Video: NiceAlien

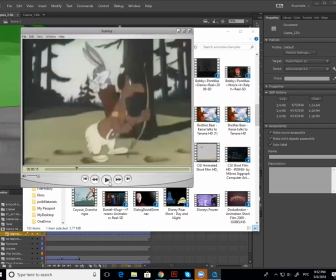(41:08)
Значит, нам нужно сделать так, чтобы зритель подготовился к тому, что следующая шутка, что он подпрыгивает вверх, да, то есть он его там и зовет, или еще что-то, да, и он подпрыгивает вверх. Теперь, смотри, здесь камера за ним не следит, они здесь обрезали камеру, но все равно можно увидеть то, что они делают.
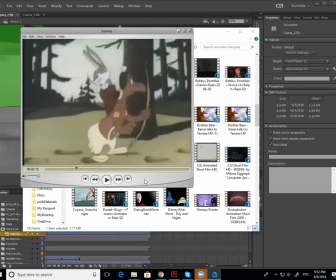(41:27)
То есть для того, чтобы подготовить зрителя, мы не можем сразу его подкинуть вверх, потому что зритель не заметит этого. Он заметит, что что-то двинулось. Он начал, скажем, вот смотри, вот сейчас твой индеец, да, смотрит вот туда.
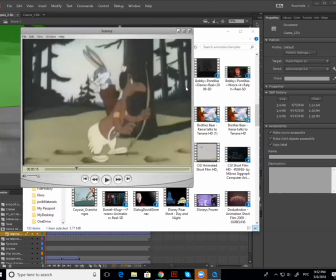(41:40)
Соответственно, на автомате зритель свое внимание сосредотачивает здесь, потому что он думает, что что-то придет оттуда, mm-hmm. так ведь? Поэтому мы не сосредоточены на индейце или на бане. И когда он будет подниматься вверх, если сразу же следующий кадр мы покажем ему его ноги здесь, никто не заметит, что он двинулся.
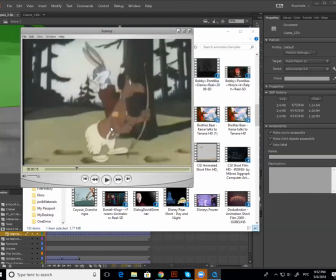(41:59)
Поэтому нужно подготовить зрителя. Поэтому смотри, что они делают. Они сначала его сжимают, да, несколько кадров. У тебя здесь mm-hmm. 4 кадра, пока он сжимается. Так? Потом они начинают его видоизменять, но еще не подкидывают наверх.
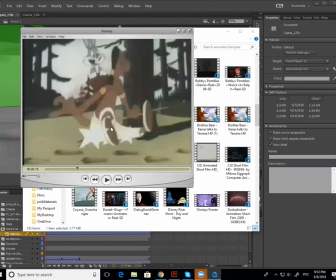(42:16)
Посмотри. Раз поза, два поза, три поза. И только на четвертой позе он начинает подниматься вверх. Они анимируют каждые два кадра. Соответственно, у тебя здесь приблизительно 8 кадров и плюс 4, 10 кадров, прежде чем у тебя вообще что-то начало подниматься.
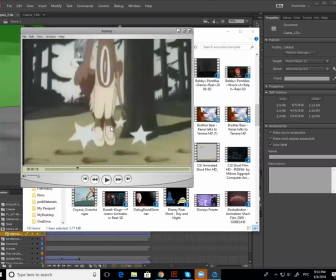(42:36)
Это одна, вообще, как бы 7 кадров это 1 четвертая миллисекунды. Это минимум, то, что необходимо для того, чтобы что бы то ни было заметить. Это то, что нам берет время перевести взгляд. Откуда бы то ни было, куда бы то ни было.
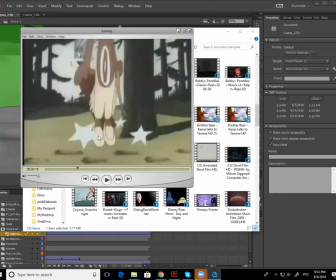(42:51)
Поэтому пока он здесь сжимался, пересжимался, зритель как раз перевел взгляд на него. Окей? Теперь он выходит из сцены. Но дело в том, что недостаточно перевести взгляд.
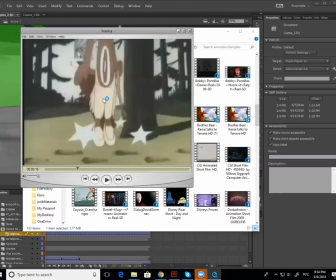(43:03)
Ты только перевел взгляд. Ты еще не понял, что там происходит. Нужно еще дать зрителю еще несколько миллисекунд осознать то, что произошло. Теперь как это можно сделать? Да? Твоего индейца уже нет в сцене, только ноги торчат.
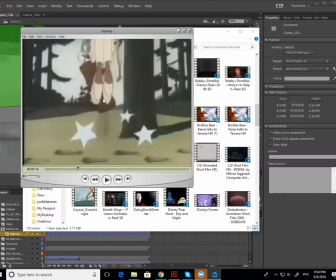(43:16)
Соответственно, нужно оставить после индейца какой-то элемент, на котором зритель может сосредоточить свое внимание. В данном случае это... Что это? Бакс Банни, не знаю, что. Нет, там. Звезды. А, звезды, да-да-да. Ну, они тут очень такие заметные, да.
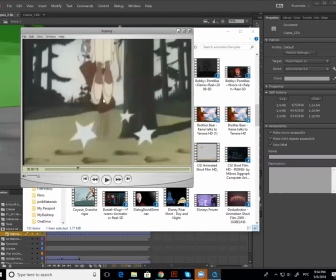(43:35)
То есть это могут быть звезды, могут быть линии, да, когда так вот чиркают линии, да, вот у тебя здесь даже есть немножко размытых линий. Это могут быть птички летающие, да, вокруг головы. Это может быть дым, остающийся после движения персонажа.
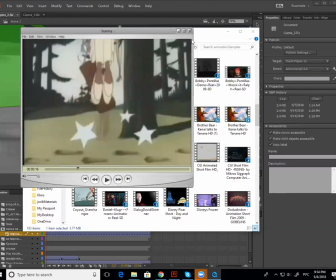(43:52)
Это может быть поднятая земля, которая постепенно успокаивается. Или если он быстро убежал, то могут быть какие-то листики, да, которые успокаиваются. Соответственно, какой-то элемент, который позволяет зрителю понять, да, то есть осознать сценку.
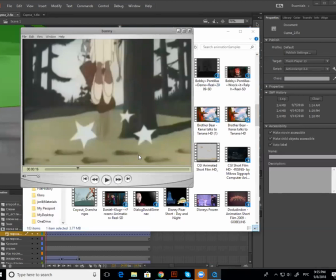(44:08)
То есть это кажется, что это, знаешь, буквально это же минорные вещи. Но на самом деле каждый кадр имеет значение. То есть раньше, например, вот в свое время, когда Кока-Кола только начинала, было такое понятие 26-й кадр. 26-й или 25-й, в зависимости. 25-й, да. Слышал про это?
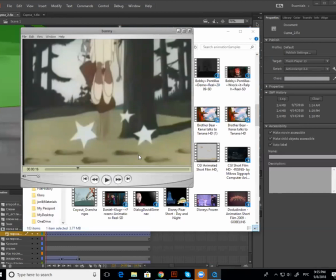(44:27)
Да, ну то, что на подсознание действует, там, вставляя лишний кадр с призывом покупать, к примеру, какой-то, ну, если Кока-Кола, то Кока-Колу покупать, ну, в общем. Да, да, да, да. Вроде гипноза. фактически они работали на том, что придумал Дисней, да ведь?
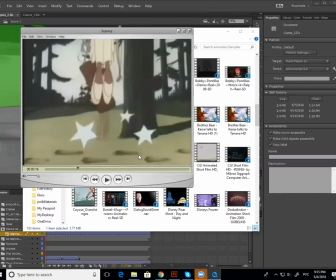(44:42)
То есть на этом одном кадре, который мы не замечаем, но он нам сглаживает, да, что-то или откладывает что-то в памяти. Поэтому в любой кадр, вот в движении картун, то, что очень важно, да, это ограниченная анимация, но не в плане того, что мы ее знаем как ограниченную анимацию, а больше в плане того, что с минимум
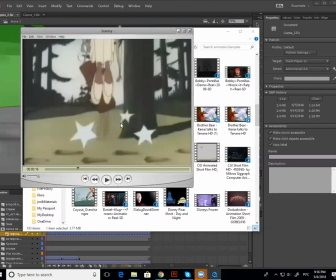(45:03)
инструментов мы делаем максимум. И, соответственно, каждый кадр, каждое движение, каждая линия, каждая полоска, у нее есть свое значение.
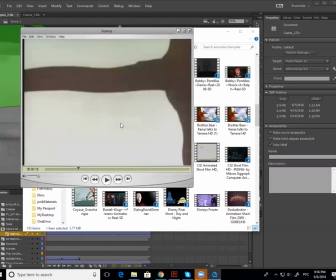(45:11)
И вот посмотри, тебе здесь дают, вон аж сколько кадров, да, эти звезды у тебя здесь.